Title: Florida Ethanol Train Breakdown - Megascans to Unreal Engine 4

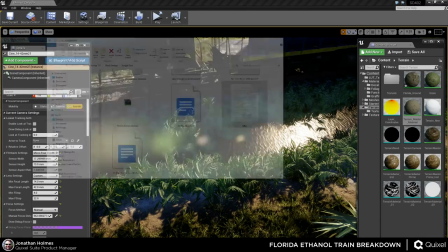Like, how but did we all make these mistakes, trust me. Oh, this was like 2001, so it was a long time ago.
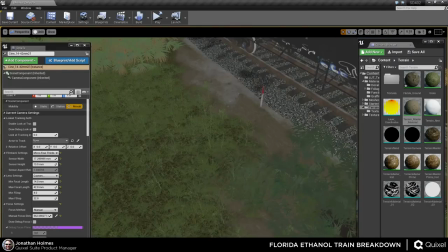But I mean, everybody starts somewhere, right? So Exactly. yeah. So again, back on the cameras, which is really kind of what I wanted to talk about with this.
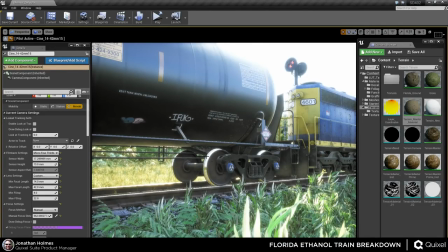Make sure you're using a cinematic camera. These things make so much of a difference in the way this looks in the end. It's just night and day difference between without a camera and with.
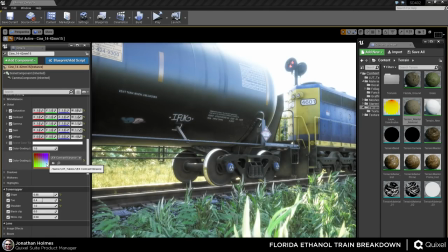And the lookup table too. Like, if you haven't made a lookup table yet, it's as simple as making a default camera, or even just looking at your scene with no post-processing. Taking the LUT itself from Unreal. If you Google color lookup table, Unreal 4 on Google, you should be able to get the LUT itself.
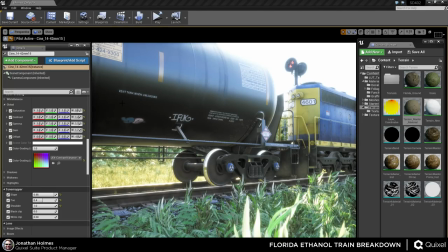You just take that, place it inside of your screenshot in Photoshop. You lay that on top of it, and then you just kind of throw levels and effects and all sorts of other stuff on top of that as not styles, but layers themselves, like adjustment layers,
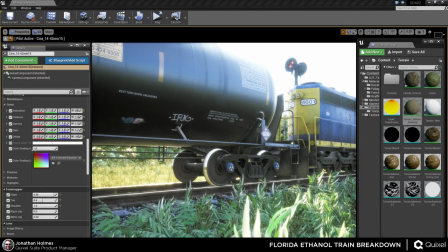and then get the look that you want. So you can take it from this to this. Like, I wanted the brights to be blown out, and I wanted the midtones to be slightly higher, and I wanted the darks to be a little darker, so there's more contrast. But I wanted to be kind of subtle.
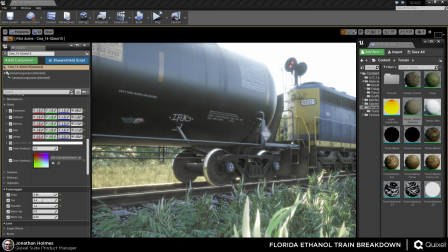I mean, it's not terribly subtle when you look at it here, because you're seeing A versus B, but compared to, you know,
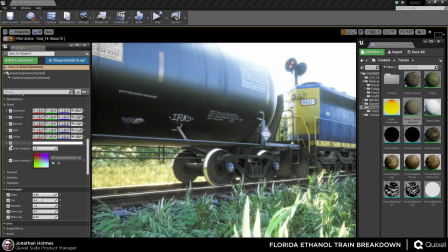other LUTs I've seen where it's like, oh, let's make it like autumn looking, so the whole thing turns blue for some reason. I wanted to just enhance what was already there without really shifting the color tones too much.
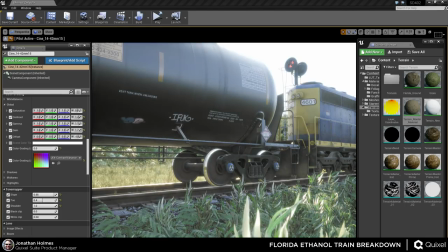So like the yellows basically stayed yellow, the blues mostly stayed blue, the reds kind of shifted a little bit towards blue, but not much.
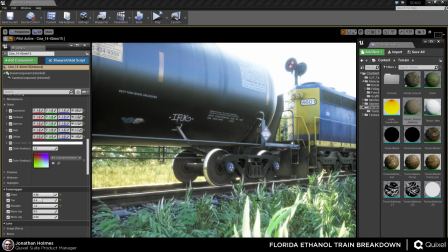That kind of thing. The LUTs are a huge, like Linus said, it's almost like a tone mapper in a sense, and almost everybody uses it, so there's really no reason not to.
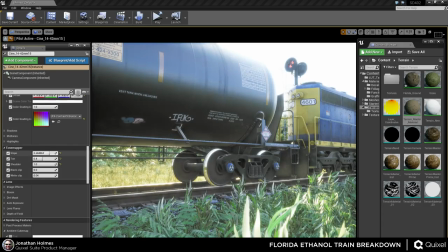And don't be afraid to play with the tone mapper until you get something you like. I mean, there's nothing wrong with just playing with different values, getting a specific mood and look. Like, even with the tone mapper, or sorry, the LUT that I used for this, I could still make it look less washed out if I wanted to, or less blown out, rather.
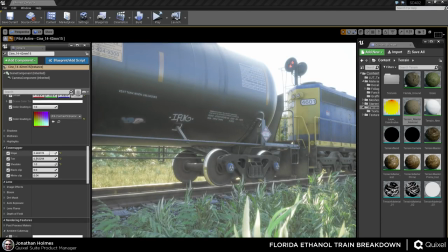Like, this, to me, actually looks like a picture. Like, a more, like, almost like a Polaroid picture, if anybody's familiar with Polaroids from, like, the early 90s and the 80s. This looks like a Polaroid photo to me.
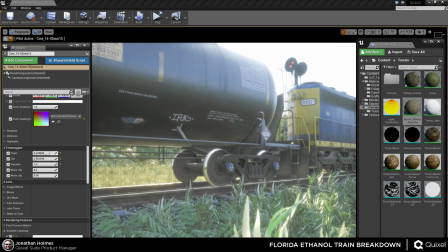Like, if I add a little yellow tint to this would look like somebody had just snapped it with one of those auto printing cameras and then pulled it out and like had to shake it to dry it off. That's what it would look like. But, you know, with DSLRs being what they are today, or, I mean, even the camera I use isn't a DSLR anymore because it's completely mirrorless.
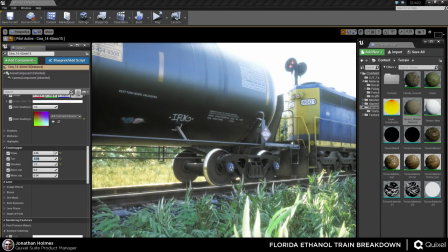Like, getting this kind of look is super easy, especially when you have the subject there. Like, if you trekked out to a train yard and took pictures like this, you could get something like this just as easily. Except, I mean, way easier, because all you have to do is drive out there. You wouldn't have to build this entire fucking scene. Pardon the language, of course.
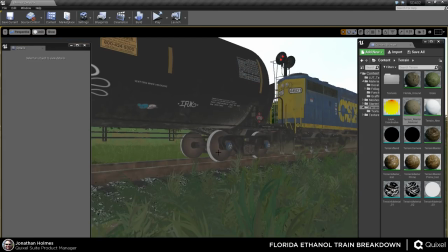So, if you take anything else out of the stream, please, like,
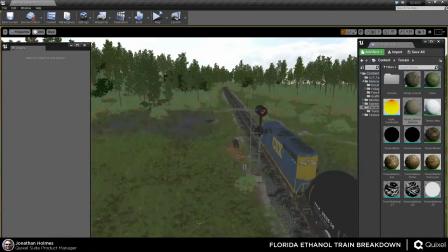keep in mind your camera work is such a huge component to how the entire thing is going to look.
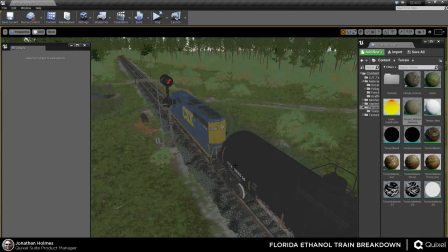The entire mood, the feel, the emotion that you want to convey is going to come out of your camera work. I can't stress this enough. Your composition only can take you so far.
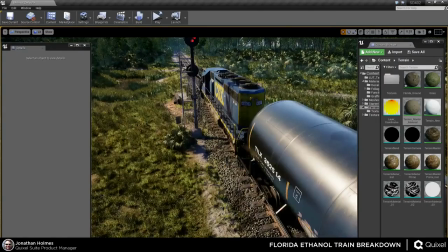Your ability to play with light and bring it to the way you think it should look is going to determine how other people react to it, for good or better or worse, really.
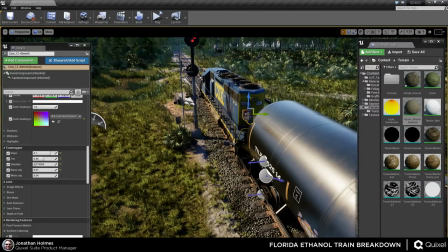I mean, what I think looks good may be something you don't. What you think looks good may be something I don't think looks good.
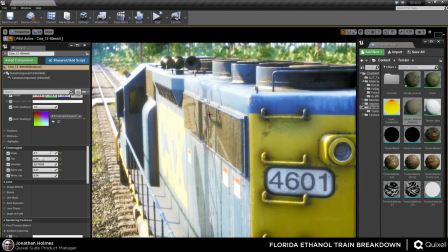And there's nothing wrong with that. We all have our own opinions on how things should look. But to me, this conveys the look of a summer's day in Florida perfectly. The super brightness, the very harsh wilderness in the background. If you've never been to this state, if you go walking through those woods, you're going to come out bloody because of how many bugs and insects are in it,
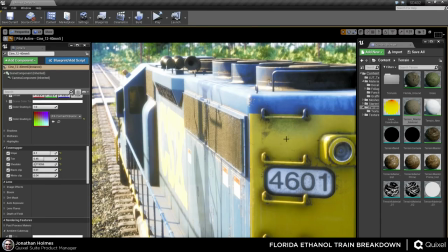but the plants themselves will attack you because they have thorns and stuff all over them. So to me, like, this is my home. For better or worse, this is where I live, and this is what it looks like to me. And I wanted to convey that through that so that people who've never been here would be like, oh, wow, maybe I don't want to come here after all.